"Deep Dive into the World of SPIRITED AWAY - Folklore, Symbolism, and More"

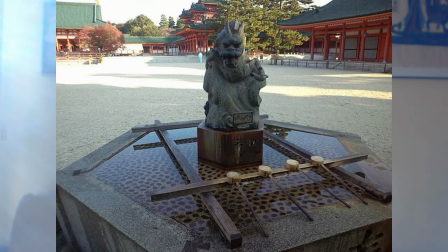(16:47)
As for white bed house, Shintoism states that all things are created pure.
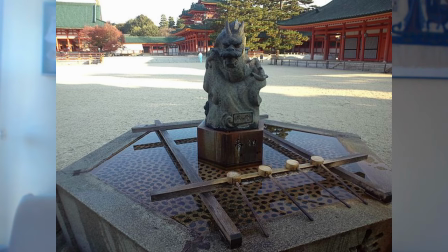(16:57)
However, everything can be contaminated. Therefore, cleaning practices such as retail watching and batting are very important accordingly you can think of the bed house as both a place where spirits can rest and the place where they can purify themselves at the very start of the movie we you can already see references to Shintoism when Shiro's family gets
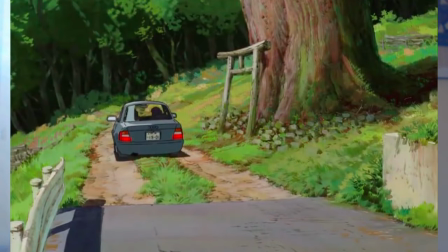(17:26)
lost they come across a torii,
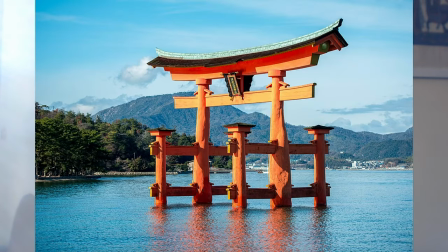(17:29)
a traditional Japanese gate which is most commonly found at the entrance or inside Shinto shrines, where it symbolically marks the transition from the mundane to the sacred.
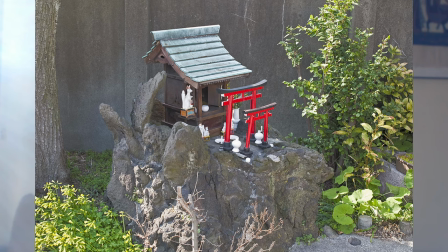(17:43)
Shiro also spots okura or okura which are miniature Shinto shrines and can be found near a larger shrine or on a street side.
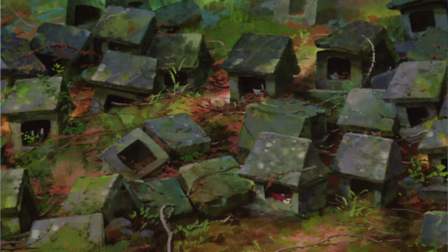(17:55)
The way they appear in the movie is supposed to come off as unsettling because normally you don't see these shrines out put together next to each other. Since those shrines are supposed to house kami, a house cluster of them indicates an area of high spiritual activity.
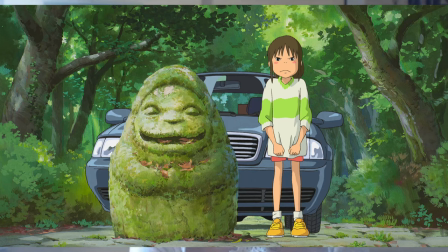(18:14)
Finally, there are statues, most likely doujouzin. Although Shihiro is scared of these statues due to their hominous appearance, they represent Dojojin,
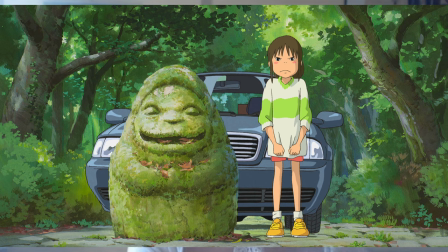(18:27)
which are the Shinto deities of roads and borders, protectors of travelers, pilgrims and those in transitional stages. I do not know why the statue that we see at the entrance of the tunnel has two faces.
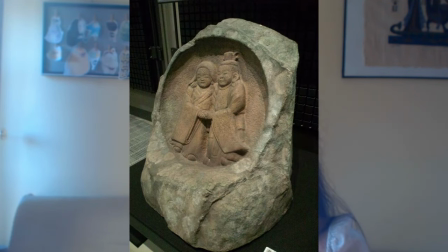(18:44)
It is not uncommon for Dojozin to be represented as a human couple,
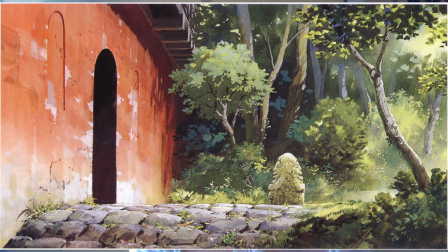(18:50)
but when we see in the movie it's not a couple, there are two faces, one on each side, and they are identical. I think, personally, I think it's foreshadowing to the existence of the twin witches, Teyubaba and Zeniba.
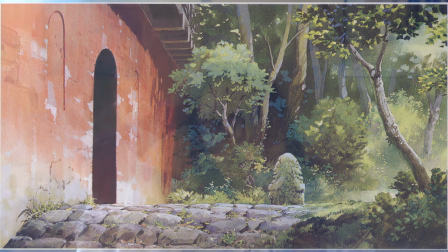(19:07)
When confronted with the tunnel, Shihiro's dad wants to investigate and ignores the protests of Shihiro. Since she is young, Shihiro is more sensible to the spiritual, but can express herself, because talking about one's inner thoughts requires a maturity that she doesn't have. We'll see Shihiro becoming more and more assertive as the movie goes on. As for the parents, they don't have any clue that something is wrong and they dismiss Shihiro's fears because adults don't understand the fears of a kid.
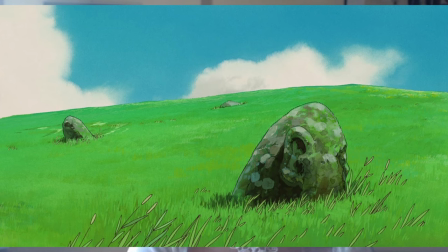(19:51)
As they proceed, they are greeted by a vast sea of grass as soon as they step out in the open, a scenario that is cut here and there by more statues.
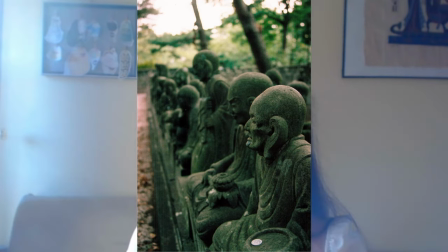(20:02)
These statues have some resemblance to Racken statues, especially the one with the large ear.
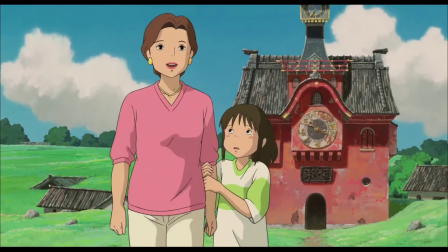(20:12)
As for the theme park itself, it gets stranger and stranger the more you look at it. If you look at the clock on the clock tower, you will notice that not only it's in reverse, but it also has 13 hours instead of just 12.
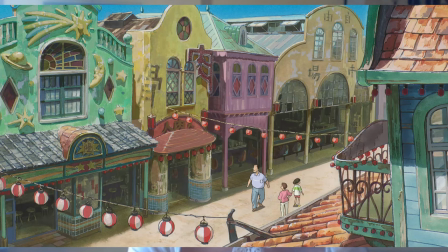(20:30)
The empty buildings along the streets also have premonitory kanji. You can learn more about that if you go to the blog.
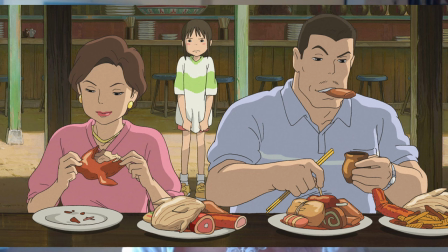(20:41)
Eventually the parents pick up the scent of food which guides them into a completely empty restaurant whose counter is however stacked to the brim with fresh food.